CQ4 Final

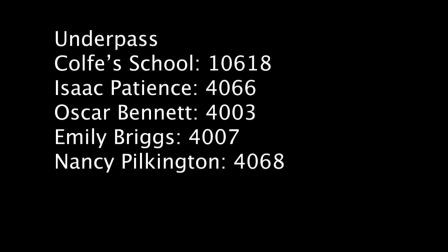To question 4, how did you integrate technology, software, hardware and online into this project? So first of all, here you can see the title card, which has all of our names on it and candidate numbers. And this was made on Premiere Pro. All the footage that we took was shot on a Panasonic full HD camera and a tripod.
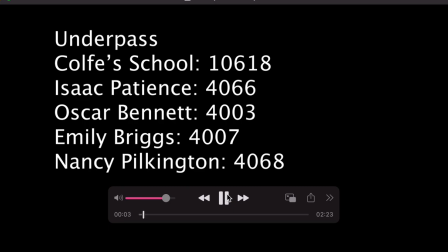This lasts about 10 seconds.
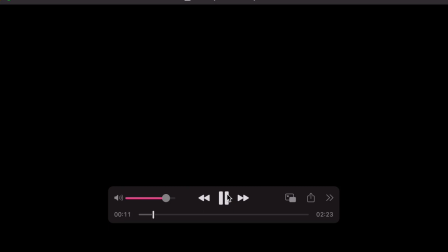So we used YouTube to source most of the soundtrack for our feature film. So first of all, you can hear the music at the beginning, which was found within the Premiere Pro actually, meaning we could easily get it from A to B. The title of the films that you can see is Underpass,
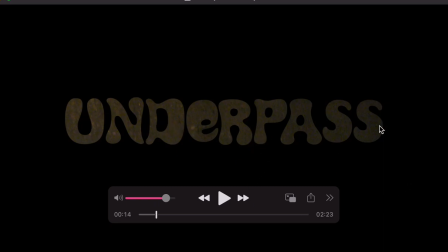and this font was taken from defont.com, and it was called Synthematic. And we wanted the font to kind of look like graffiti and a bit artsy to enhance the genre and setting. And then we installed that from the computer on the website to the Adobe.
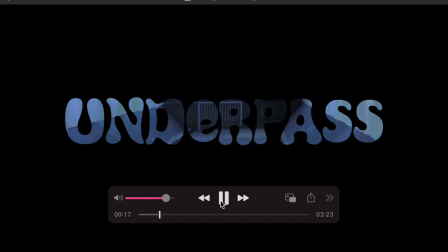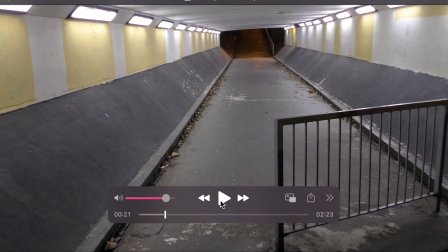We now have a series of still images of the location that we'll be filming in.
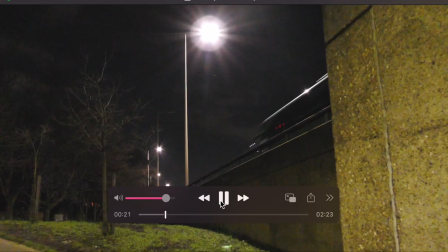So there's one of the underpass and the roads. So here you can see the company logo, which we made on Photoshop.
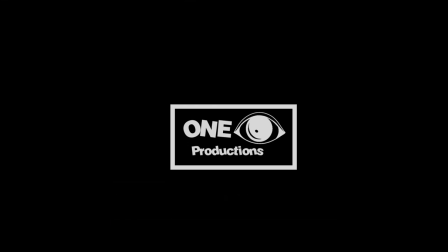And we got the idea from the name One Eye Productions through a brainstorm we had as a group. And the one represents the initials of all three of our first names, so Oscar, Nancy, Emily. And then the I is becomes from there only being one member of the group with like first letter I, which is Isaac.
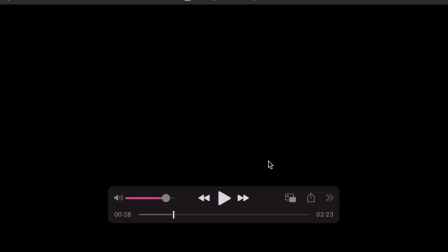And there you could just hear someone lighting a cigarette and then inhaling, which came from YouTube as well, and was copyright free, so we didn't have to ask anyone's permission.
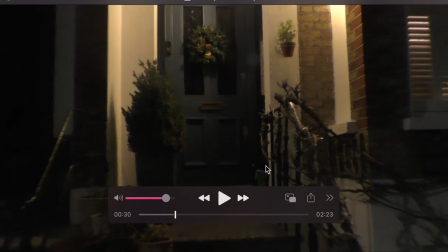As the title fades, you can hear a faint noise of people playing football or people playing a football game in the background, and that leads on to the narrative, which comes up next, of the boys playing in their bedroom.
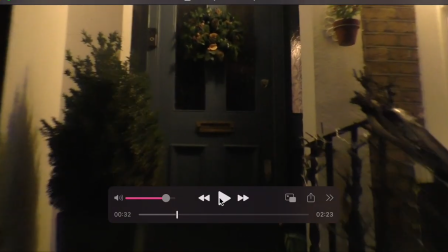So we now see a front door, which we pan up to, and as you can see,
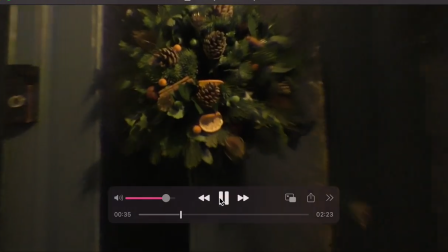we go straight through it, which we edited to make it look like it was like a seamless continuity transition.
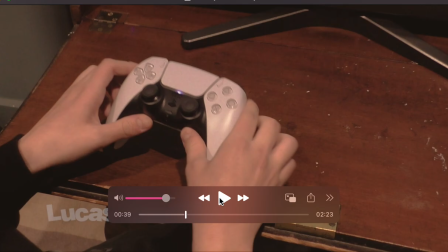We now are in the boys' bedroom, and we have a medium long shot of the characters from behind, and this is where the actors' names begin to appear, which you can see here in the bottom left. We also got these fonts from defont.com, which was easily transferable to the Premiere Pro app,
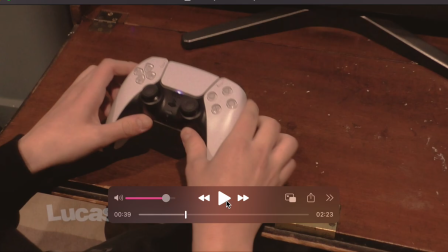and we also used colouring in After Effects to make the features of the characters stand out more, as before it was really dark and desaturated.
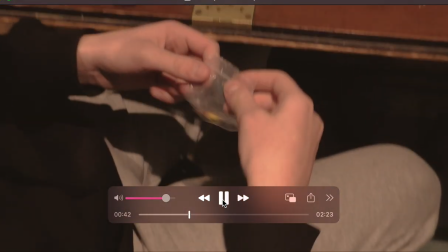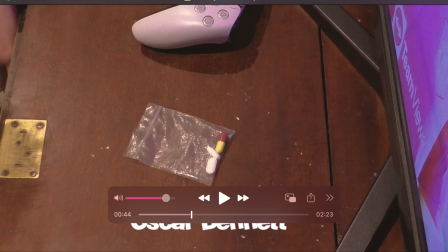So as you can see, that when the pills are thrown onto the desk, Eddie picks them up, as you can see here, which resulted in a flash forward.
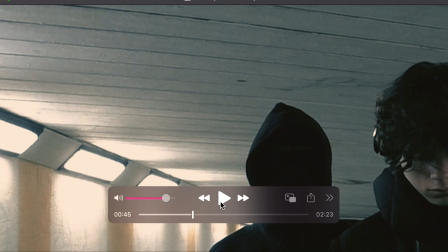And this was also created on After Effects and coloured to make it stand out more. You can see with the blue and the strobe lighting that was already luckily in the underpass, but we made it brighter.
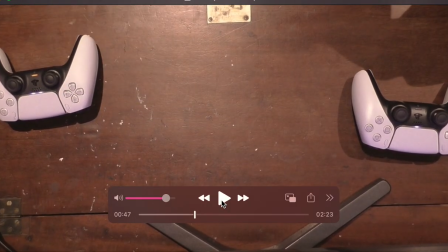And the sound of this noise, was from YouTube, and it was called long screen glitch sound effect. So we took that from on there and placed it in the background.
What's that?
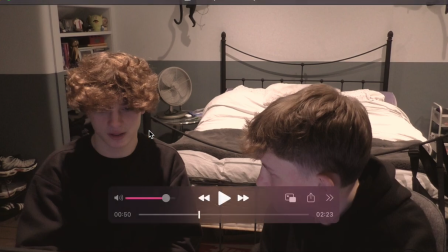It's not that deep. Whatever HP.
So we encountered many issues during this whole like the dialogue sequence, with this lighting and the sound, and it led to us actually having to reshoot the entire dialogue scene, because not only could you not hear them speak, and you also couldn't see their faces when they were speaking, because at the time we chose to film it at night time,
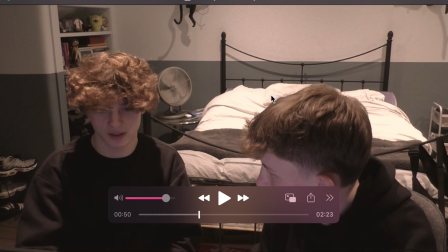so, or as the sun was setting, so the light was changing the whole way through. So we reshot it in here, but even in here you can still see that there was issues with the lighting.
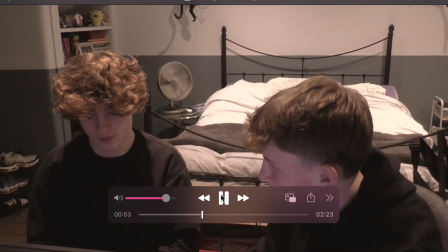How about whoever loses has to take one? How about no? Don't be boring.
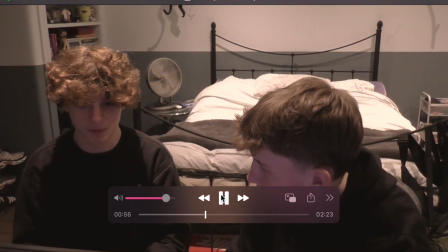I'm not being boring.
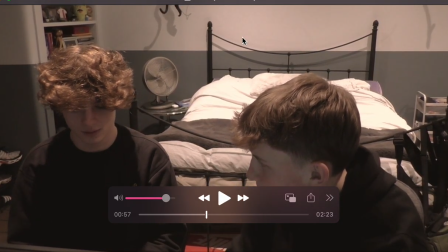Then do it.
We also coloured all of these scenes with After Effects.
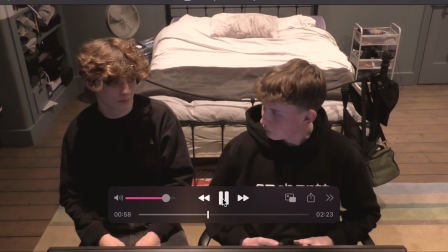With that, will you pay me the 20 quid back? Fine.
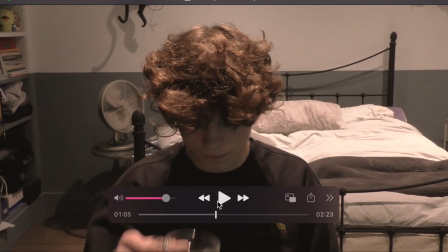We had to reshoot this scene as well of him drinking the water many, many times.
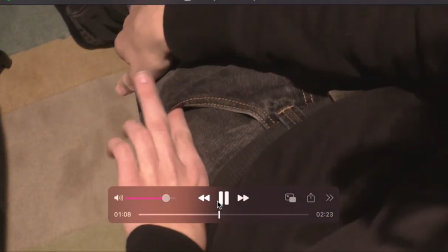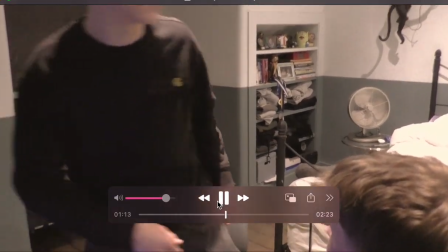I've got to go, mate. You're crazy to think getting home after that. I'm not even feeling it.
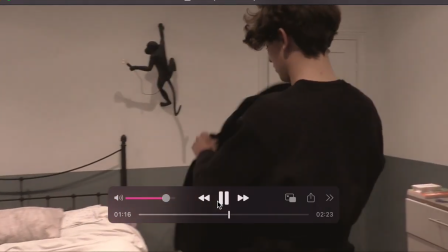You will. Nah.
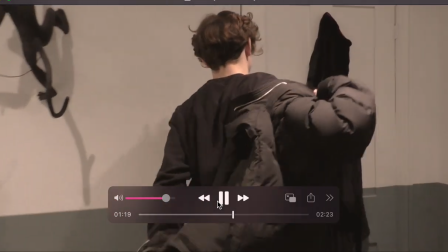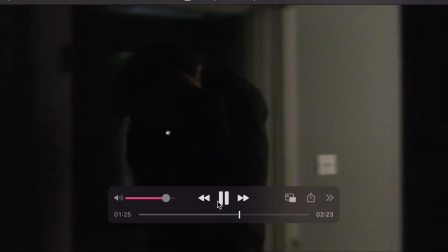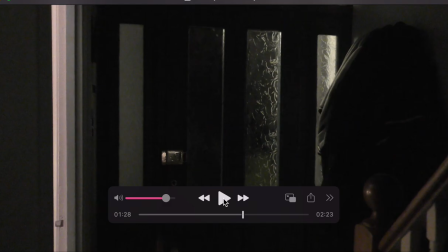So here we also used no lighting, because we felt that it really enhanced that it was nighttime and this like the narrative was at night.
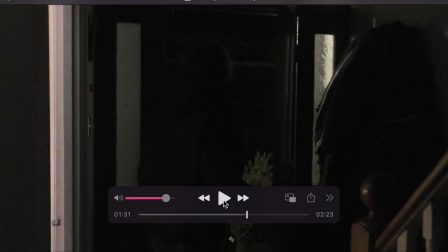So as he opens the door, we can hear we can see him put his headphones on, and the music automatically begins to play. So that's kind of like him putting them on. That's what he can hear. And the song was obtained through YouTube again, and it's called "Cigarettes Out the Window" by TV Girl.
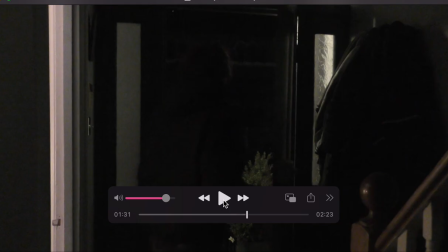And we chose this piece. We went through many, many pieces and couldn't find one that fit, but we felt this one really fitted the narrative and the genre perfectly.
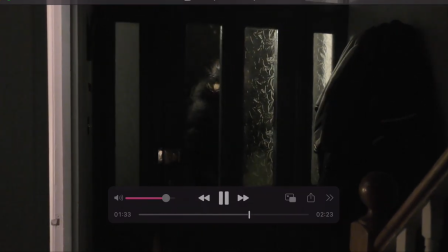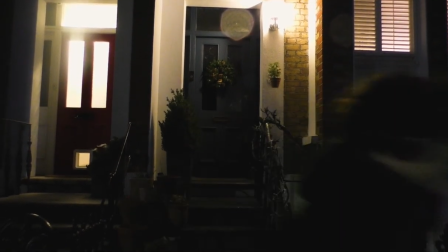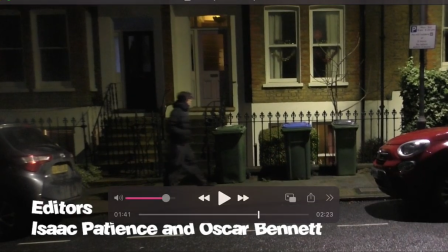So there you could just see the names appear, and this is the names of the crew. So obviously Isaac and Oscar did the editing, and Nancy and I did the directing. And this font again was taken from dafont.com, and it's the same one we've been using throughout because it adds continuity and add a brand image.
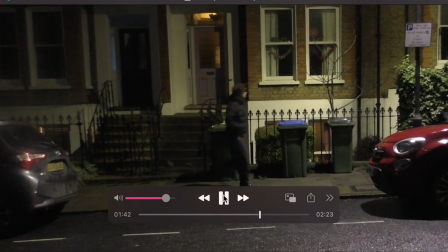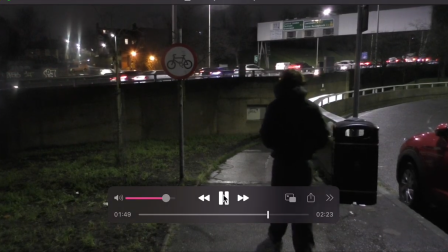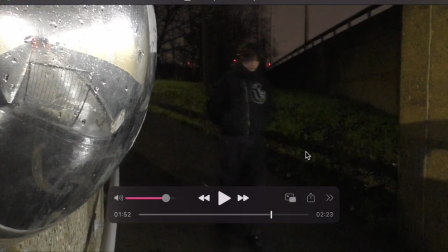So this font was this shot was actually really carefully thought through, and we used the reflective disc that you can see here to almost foreshadow what's going to go on under the underpass. So you can see the underpass there, and as you can see, you'll see him walking through.
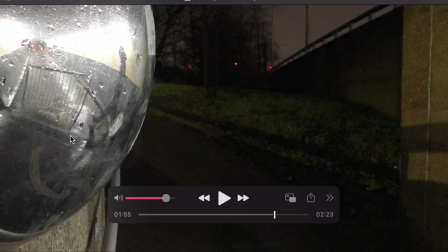So you can already tell that this does not look good. This looks dodgy. This looks scary. So it really just shows what the narrative is like.
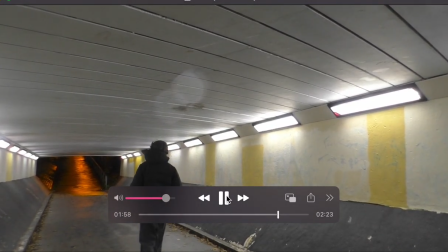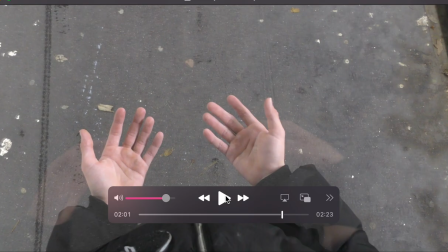So as you can see here, as you can hear here, the music fades out, and this is where the next song comes in. So this shot was taken on a tripod, and we go over Isaac's head, and we had planned on actually making a swirling effect on his palms to show how he was feeling distorted and after taking the drug.
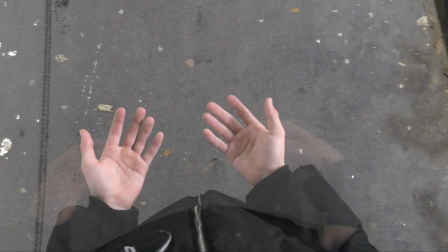But this didn't go as planned because it was really difficult to edit, so instead we added an echoing effect,
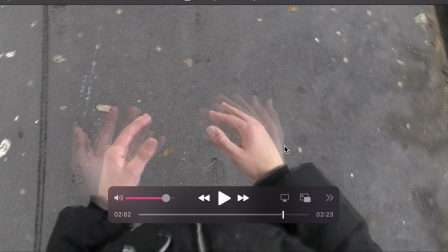as you can see here, of many different hands, and just added distortion to it. And the original music has faded out here, and a new soundtrack was added in, and we also got this one from YouTube, but it was called Dark, Sinister Ambient Sound.
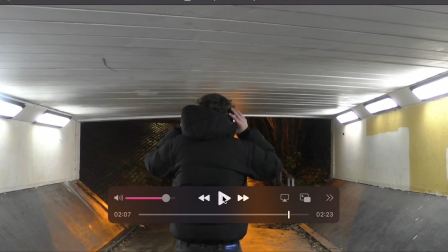So there you could have just heard the voice of the hooded shadowy figure whispering, and this was recorded on a phone on Voice Memos app, which was then uploaded to the computer and then onto Adobe Audition app. And here we added loads of distortion to the voice, making it sound like it was echoing in his head, and then just
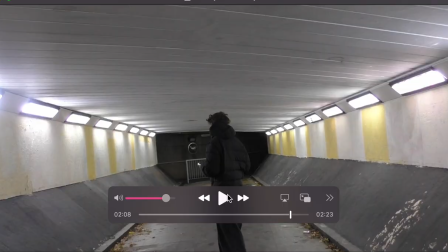you can see him turn around and we hear the voices again.
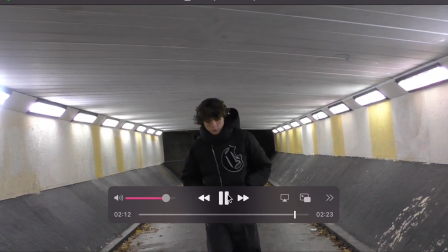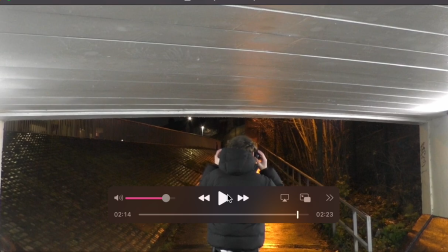And we did the same thing with this one on Voice Memos and then distorted it on a different app.
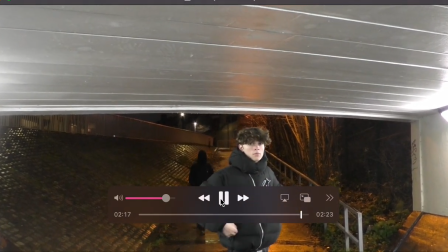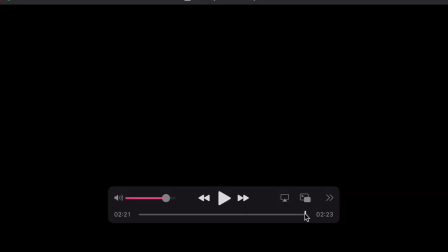I'm going to go back a bit so I can show you that last shot.